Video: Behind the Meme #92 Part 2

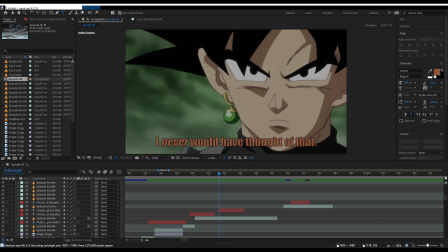0:10 Test. Okay, we're back in it. So I had my meeting, and of course during the meeting I was working on this.
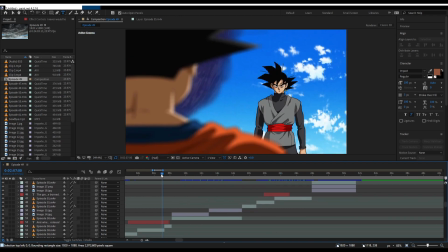0:24 There are only a few changes that I've made since the last part. So first off, we had this.
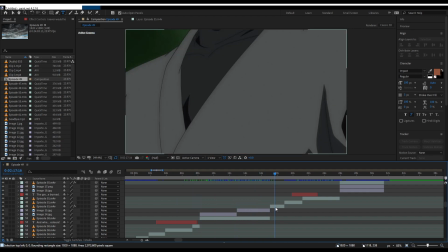0:33 I went and added this clip of Goku Black. Right after he fought Goku, he then patted his chest and held up his fist and looked at it, and he was like, "Oh, if I copy Goku's moves, then I'll be able to unlock all his power." Which makes sense.
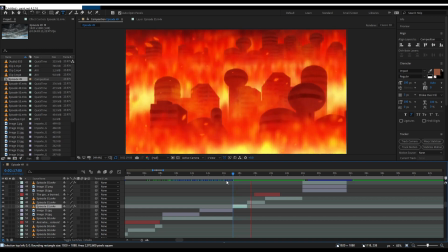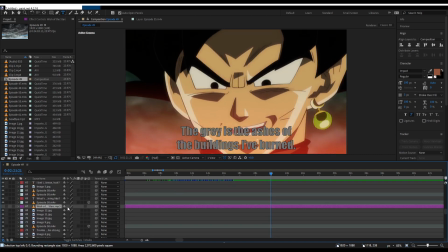0:57 Oh, I'll go ahead and mute this. We're not reviewing this right now.
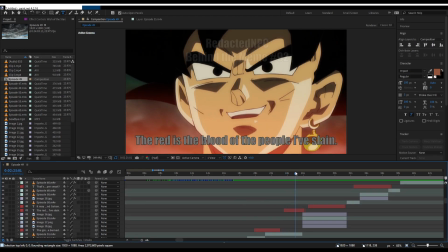1:03 I also added this part.
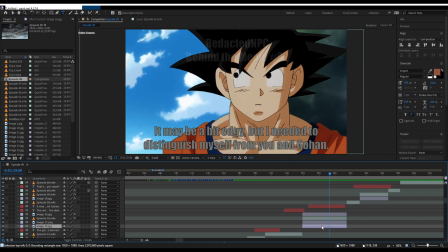1:08 So several things are going on here. First off, this background is just some random. I went to Google and typed in anime sky background or something, and you can see I zoomed in,
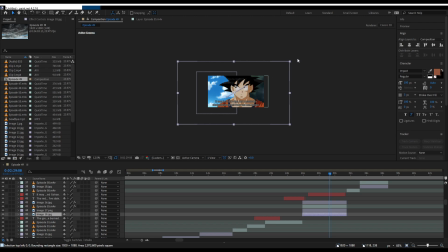1:20 I zoomed in a lot for it, and then I have it slowly panning down to the bottom left. Same thing, no, slowly panning to the bottom left. I also have a mask. You can see here is the edge of the mask. So what's happening if I make this the only...
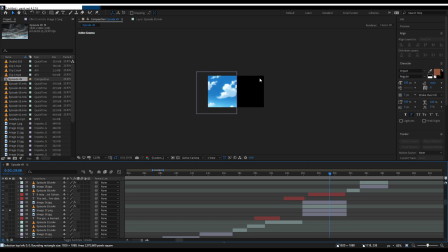1:39 What's happening is that rather than having the whole image, the mask is moving so that as Goku moves, the edge here continues to move. Hopefully that makes sense.
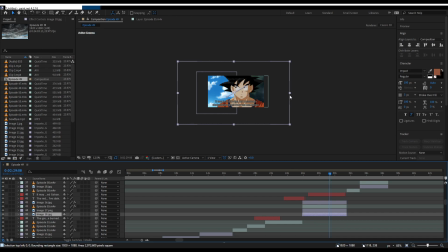1:53 And then it reveals the background, which is image number 18. The background, the future, if I go to that,
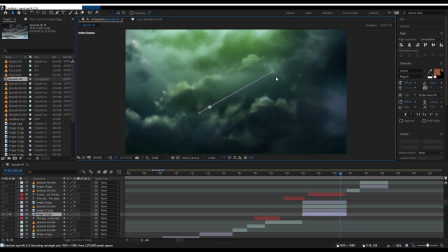2:03 again, just very zoomed in, and it's moving at the exact same pace and direction as the cloudy sunny sky.
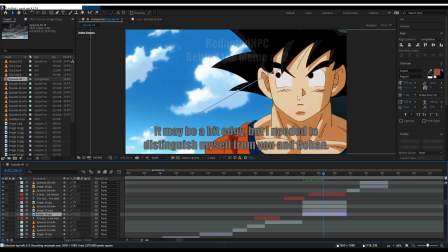2:10 I went and I tried rotoscoping this because this was originally the scene where Goku just had his mouth gaping open. I went and I drew a closed mouth for him. And then I also went and well, it won't show here.
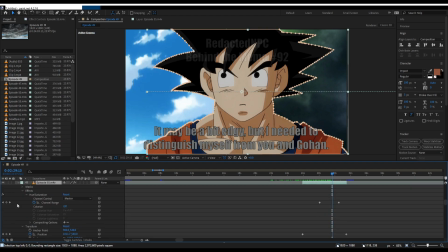2:24 I changed the... where is it? I added an effect that I've never tried before, and I wish I could have been on stream when I tried it for the first time. It turned out really nice. The hue and saturation, I've never messed with this before. I'm not an expert in hue and saturation. I hardly know the difference between them.
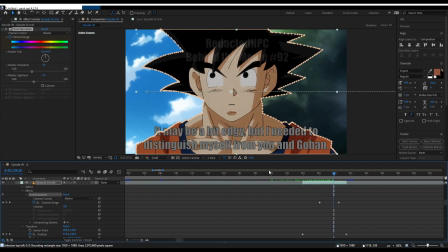2:44 Also the brightness. I went and I made it so that you can see it right here.
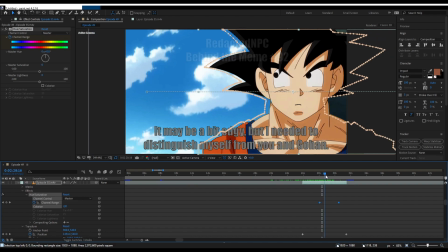2:49 As Goku slides to the left from the cutout I made, and you can see he's moving his eyes, it gets darker. What I noticed, and so here's the original, and if I take off this one too, here's the original,
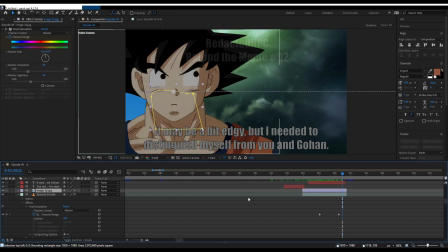3:07 and the final product, much darker.
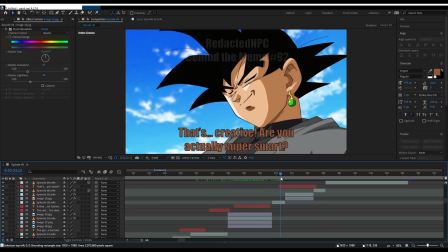3:13 I went and added Goku Black smiling.
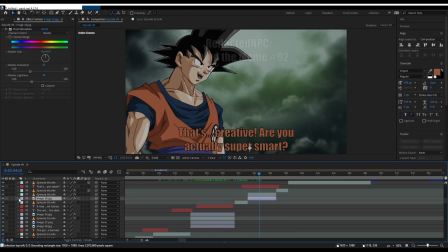3:17 Here is when I realized, so again, I made it so that Goku comparatively was darker. I made the hue, you can see it here, the saturation and the brightness, I turned them both down because I felt like in the future it's supposed to be bleak, it's too cheery, it's too happy,
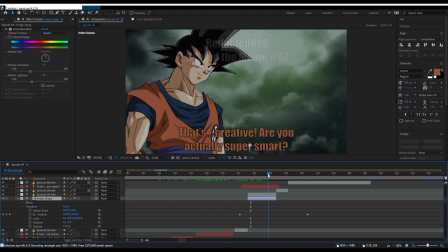3:36 it's too bright. So I turned both of those down, and of course we have the background scrolling again.
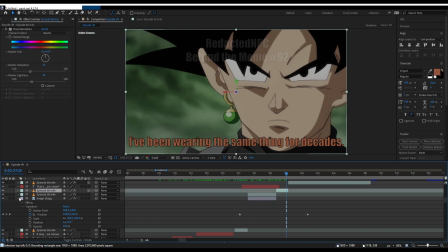3:43 And here is when I really start to realize, okay, no,
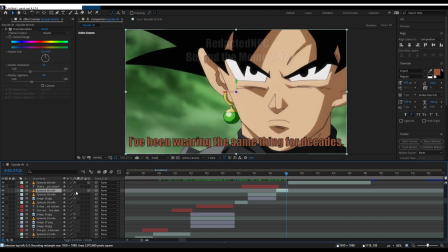3:46 I need to make the entire future darker, because look at how bright this is compared to this. Look at the difference between, it's too much. It's too bright.
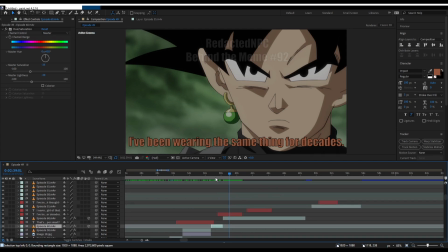3:58 So I've decided for the rest of this series, which is only this part and another part, I'm going to make the future darker because it's too happy in my opinion.
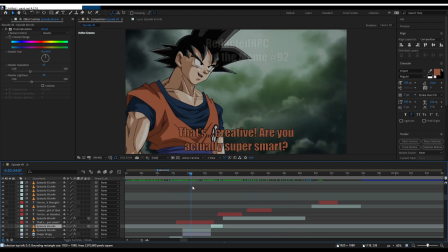4:15 And I also added this text.